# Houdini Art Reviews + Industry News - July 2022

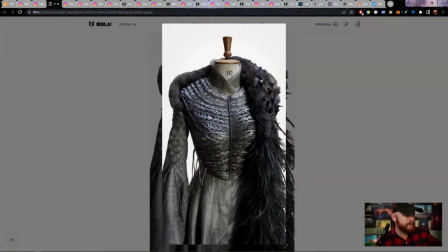Look at how that wraps around and the neck ornaments right there.
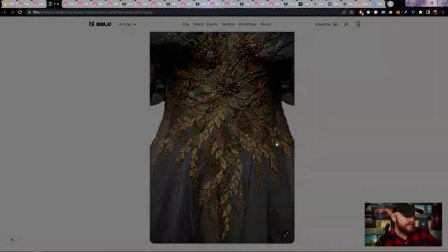Amazing stuff. And then just even the texturing on this is fantastic as well.
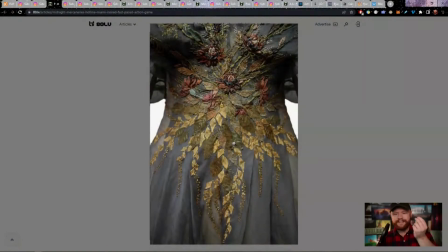I mean, look at the kind of crinkling leaves that are happening right there as well.
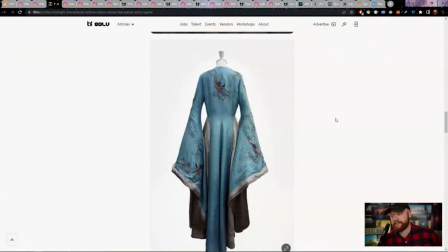I imagine if you simulated something like this in Houdini, it would look fantastic. And if you guys are trying to do like a cloth demo reel or something like that, I mean,
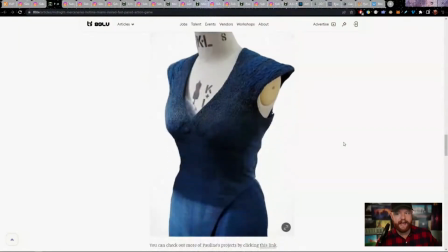try to reach out to folks like this and just ask if you can use one of these garments for a simulation. Seriously, it would make your demo reel look amazing.
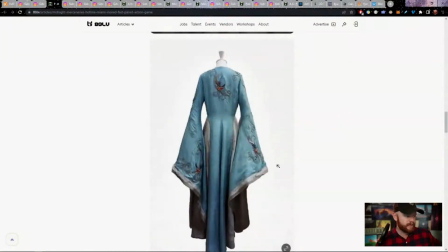So, yeah, Pauline did an incredible job with these cloth modeling and texturing pieces right here.
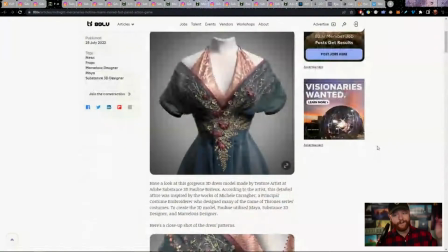And that's why I wanted to highlight it.
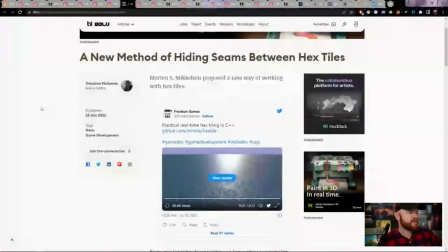What we also have here in the news front is a new method of hiding seams between hex tiles.
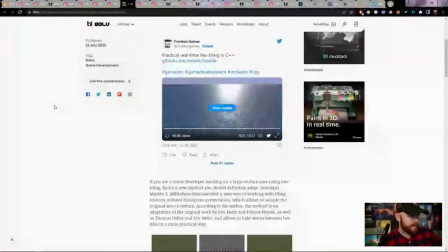So I was taking a look at this, and what I found,
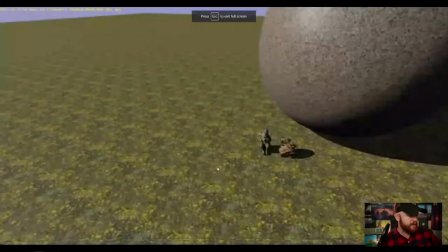let's actually just go ahead and play this video. So here is tiling, and then here is the solution with this whole hex tiling thing.
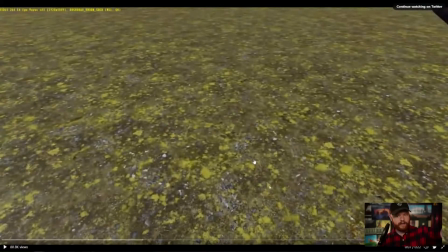You basically create hexagons all along the ground, and you have red, green, blue hexagons, so 3 different versions of a ground texture, and then you rotate these hexagons around.
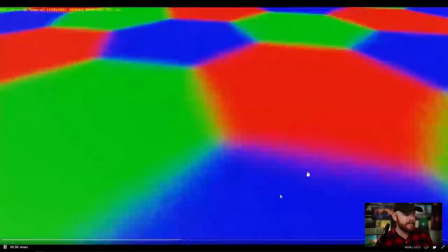So you can kind of see there's the hexagons, they kind of blur the edges like that,
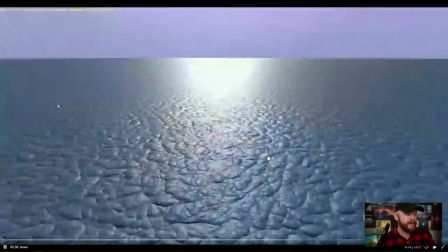and then you rotate each hexagon by a random amount, and it gives you something like this.
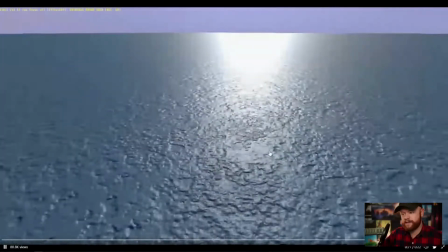So you could definitely easily replicate that inside of Houdini, and I just want to show you guys what that looks like.
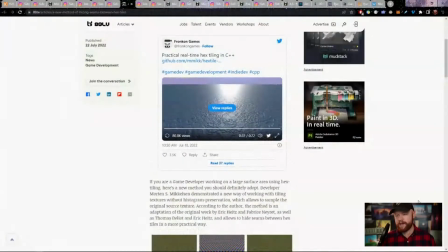I believe in the ocean tool sets, there is a similar thing that happens where we take areas of ocean and we have a different spectra that's masked in these different areas, and we can kind of blend them together in an interesting way.
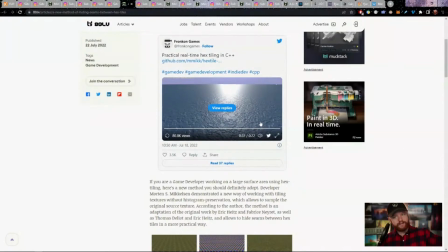I suppose the critique I would have for this method right here is that it may struggle with any sort of visual elements that are big. So if you had like a pebble or something like that in, let's say, one of these,
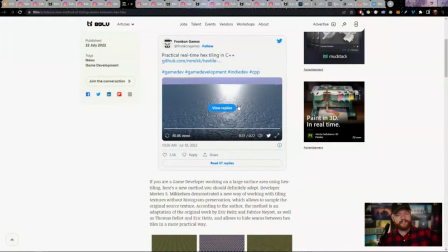textures, these ground textures, I think that would still stand out quite a bit using this. And you might struggle to get anything that was a feature that was big in scale, like large, like visually large.
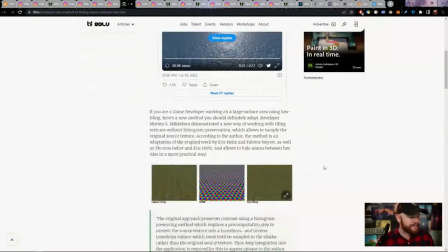So that would be my one critique of this particular technique,
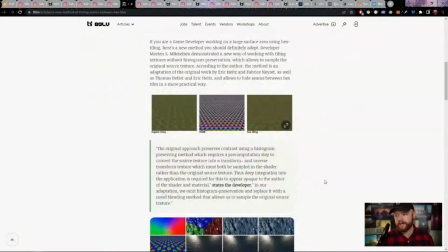but it's something to keep in mind if you guys are looking for a solution to something like that.
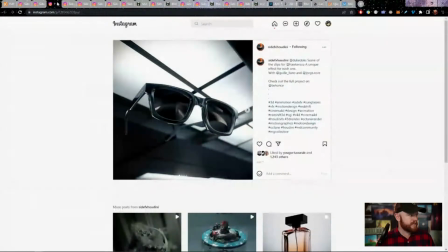Okay, cool. Well, let's go through a few more of these art critiques. I don't want to spend too much time, so I'll kind of move on through some of this stuff.
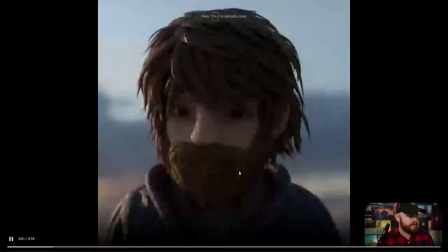Let's see what's happening here. Well, speaking of stop motion, there you go.
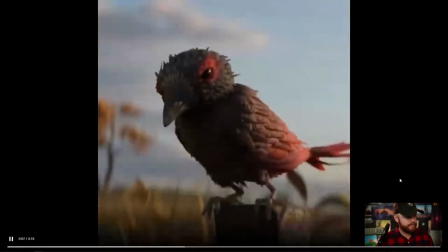This is awesome. I love this kind of stuff, by the way.
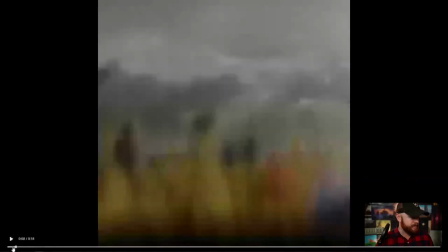I'm totally a sucker for stop motion awesomeness. So I guess this was using Houdini.
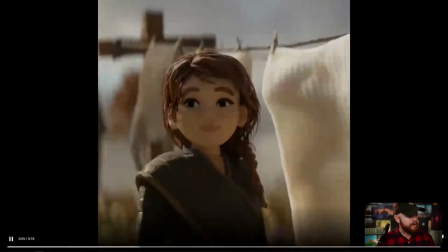I'm not sure. Maybe it's for the hair, for the grass, something like that.
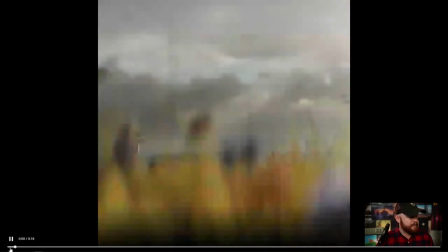Yeah, love the texturing, love the lighting. I mean, if we go back here, that lighting totally catches the vibe.
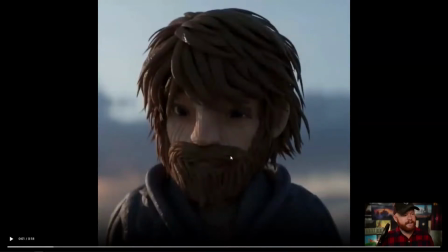I love the fact that they have rim lights. I love the fact that they don't have to light up the whole face with a big old key light. That doesn't really happen in the real world when you have a key light shining brightly on somebody's face at all times. So sometimes it's good just to let it go dark and just have a rim like this.
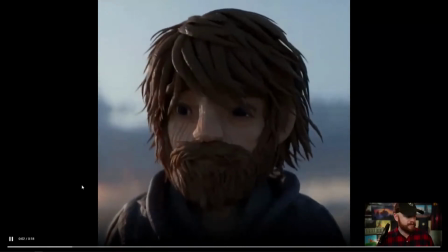Makes it super moody, and that can be good. And this is great too.
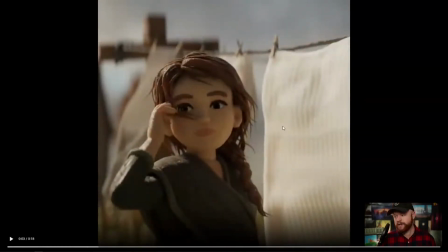I love the color palette, kind of these earthy tones. Works really well with the clay, by the way. Anytime you have stop motion and you have a earthy color palette, those two things seem to go pretty hand in hand just because we're looking at this natural textured object anyway. So that's really cool.